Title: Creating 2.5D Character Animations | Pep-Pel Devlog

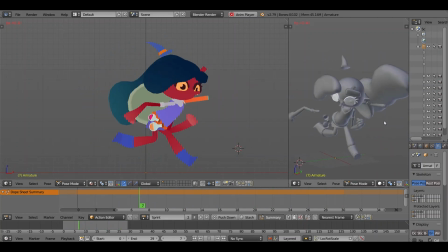(20:39)
But those are all the basic baby animations, your regular walk cycles. Let's go into the actual animations that are more interesting. The jump poses are the poses you make in midair.
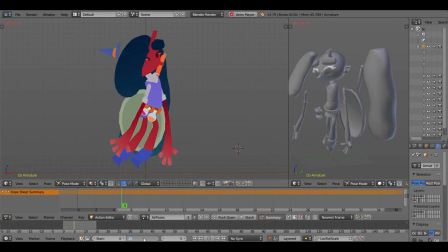(20:50)
So these are your falling upwards, falling downwards, and your jump. I really like jump. I really like how it looks. There's your character squished down at the beginning and then very plainly stretching out before transitioning to your mid-air animation.
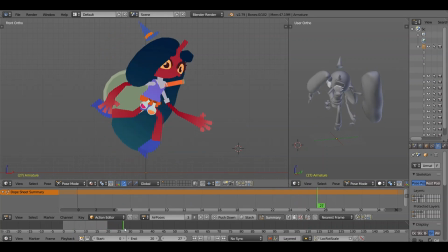(21:04)
It has a lot of exaggeration of your character, but not a huge amount, as we will see in another jump animation I'm about to show you. But your character very heavily stretching as they jump up. It has some cartoonish weight to it.
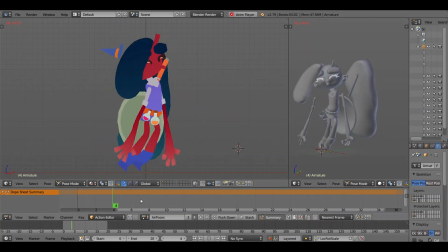(21:19)
I'm a big fan of this animation. The next animation is the super jump, which is the way more exaggerated version.
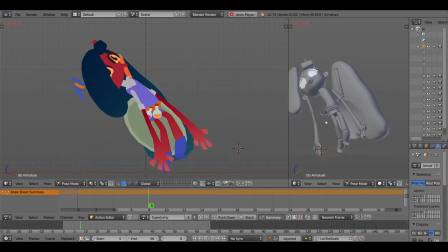(21:25)
This is your character stretching much more exaggeratedly and then backflipping as they are jumping.
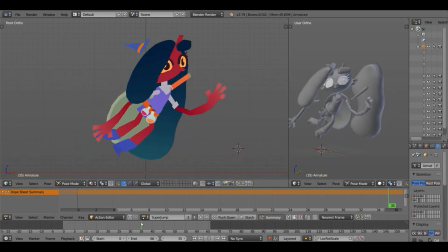(21:32)
This is an animation that is played when the character initially lands from a great height, or when you jump straight after landing. So you land and then you press your input. You press your input very quickly and you perform a super jump, which is a higher than regular jump.
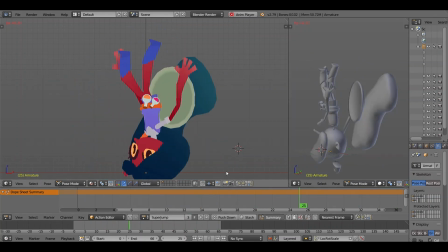(21:48)
The next animation is the turning animation. These are just to give the illusion of the character turning.
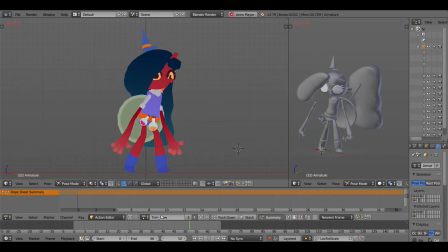(21:53)
At this point, I only have the turning slow animation. I probably made the other ones, but I haven't made them at the current point of recording the audio, so I can't talk about them. But this is just to give the character the impression that they are turning around. When you press your inputs the opposite direction, your character will turn around.
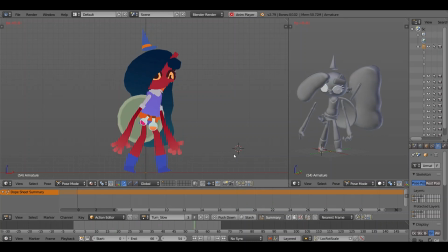(22:10)
Your character will be flipped on their axis. Using a scale modifier so they can face the other direction. I don't have to make animations for running in the other direction because that would not work with this rig even slightly at all.
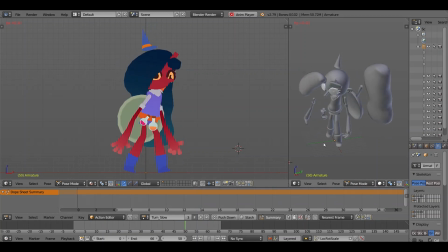(22:25)
But the character is just giving the impression that they're turning. So it's slightly facing the other direction and then transitioning into the walk idle pose of the other direction that they are wanting to move into.
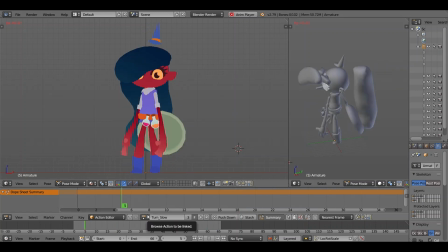(22:39)
This animation is going to be played maybe 3 animations in game. It's very quickly for the turning slow animation, but it's set at 50 frames of the saved animation just so I can easily stretch this out in game in editor. And finally, we have the bouncing animations. These are the animations for you bouncing off objects.
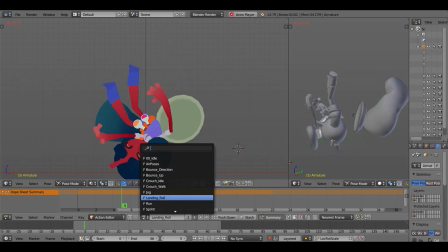(22:58)
The first one is you bouncing in the direction, so either left or right, essentially for bounce off an object that wasn't just primarily vertical.
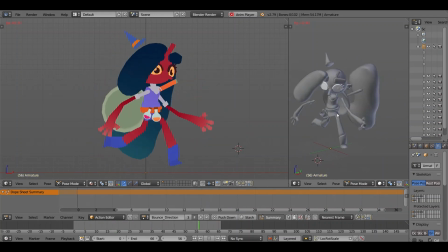(23:06)
This is us, again, stretching downwards and then initially very quickly stretching outwards for your impression of motion. And then I drop my microphone. And then you're doing a front flip as you carry on this momentum.
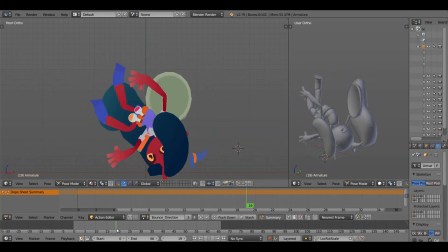(23:19)
And after you've done your front flip, there is a further stretching of your character for more viewing of momentum, and you're into your air pose like normal.
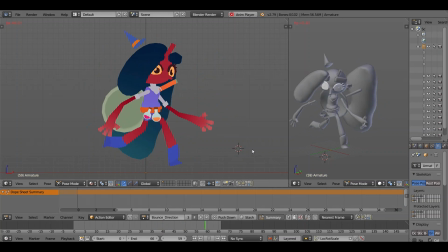(23:29)
We then have your bouncing upwards. This one is very similar, but it's just moving upwards and there isn't a flip for obvious reasons. The character is just stretching very quickly upwards and then stretching downwards to their normal in-air animation.
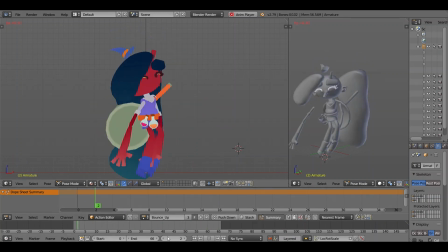(23:45)
These are both very fun animations to do. They are the most two-dimensional looking. They have a lot of exaggeration and really show off why I like using this rig so much and why I made this rig in such a specific way so I could do animations like this.
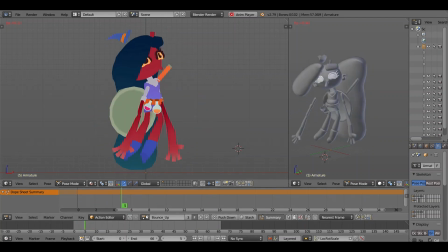(24:00)
The final animation is the landing roll animation. This is if you are landing from a height while you are moving at a certain point. So the animation that would usually play when you land from a height is it would
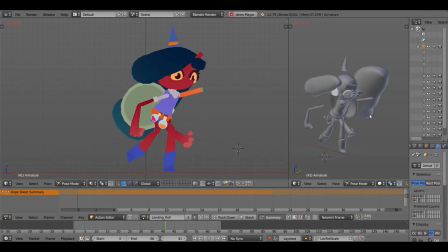(24:14)
apply a lerp between your crouching animations and your normal animations, so you blend between those to get the impression of landing. But if you land from a great height, we will continue our momentum and we will roll forwards.
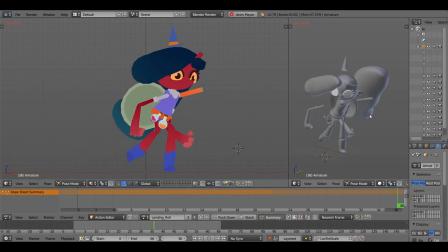(24:25)
This is our character landing, squishing, rolling, and then stretching out of their animation and then transitioning into another animation, whatever running animation we're currently set up as. And that's all the animations I made for this character.